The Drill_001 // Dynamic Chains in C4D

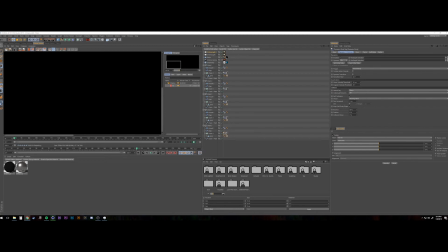And again, at this stage, I probably should have baked everything to really help speed up the render time and just, not put such a chokehold on the whole system. But you live and learn.
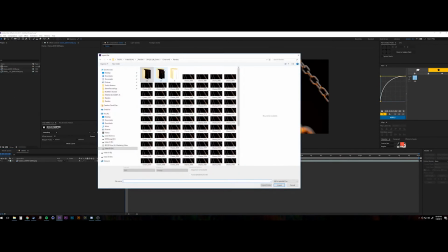So here I am rendering out the scene, and once it was rendered, I brought the image sequence into After Effects and started the compositing.
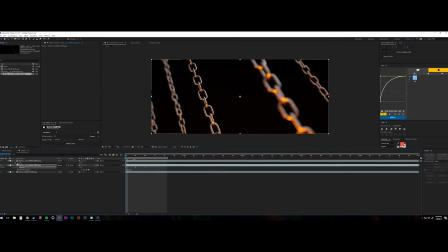So I had two different light passes. I had those two area lights down below, and what I did was I was able to flicker them back and forth and kind of give this
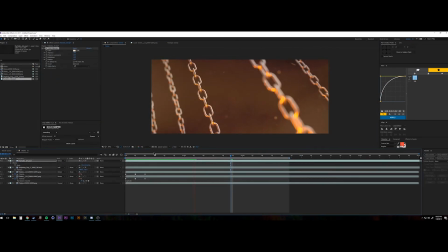illusion of fire. There is the couple layers of stock over top of everything. There's a smoke layer, there's some particulate, and it's all I adjusted the hue and saturation.
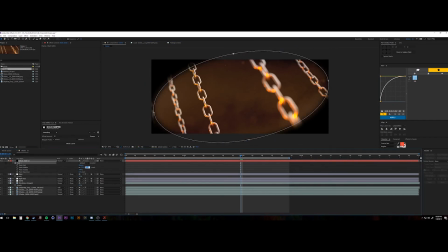I believe I used Video Copilot's plugin to get that orange glow.
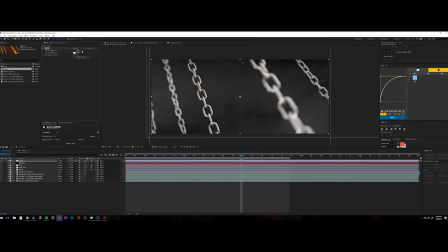Threw a vignette on there. Just played around with some gradient maps right here to see if I could get any other interesting looks out of it, but ultimately I think that's where I liked it.
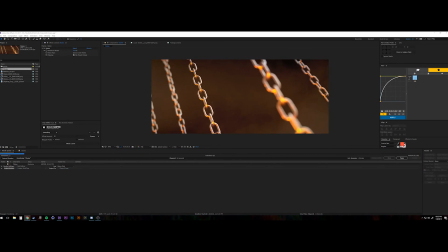Set it to render and pulled that out of After Effects. So there you see just some particles in the scene, some smoke in the scene, just to give it that environment.
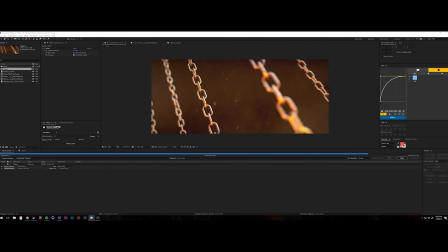With the Z depth pass, I would get a little bit more depth, a little more fall off on the smoke and the particulate, but alas, I did not.
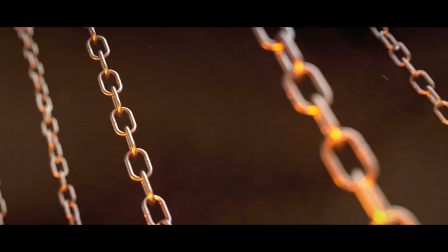And here is the final render, and that is this week's episode of The Drill. Thank you so much for watching.
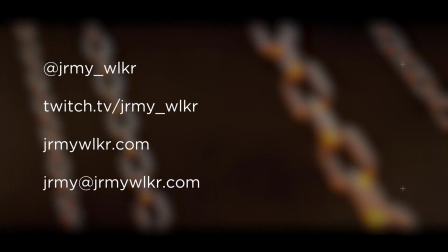You know how YouTube works. Like, share, subscribe, and comment down below. You can follow me on Instagram and Twitch at Jeremy Walker. That's JRMY_WLKR. You can visit my website for updates or shoot me an email at jeremy@jeremywalker.com.
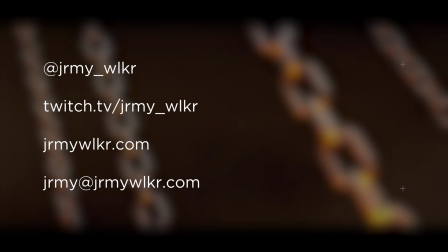Thank you again so much for watching. This was awesome to do the first episode. I'll see everybody next week on The Drill.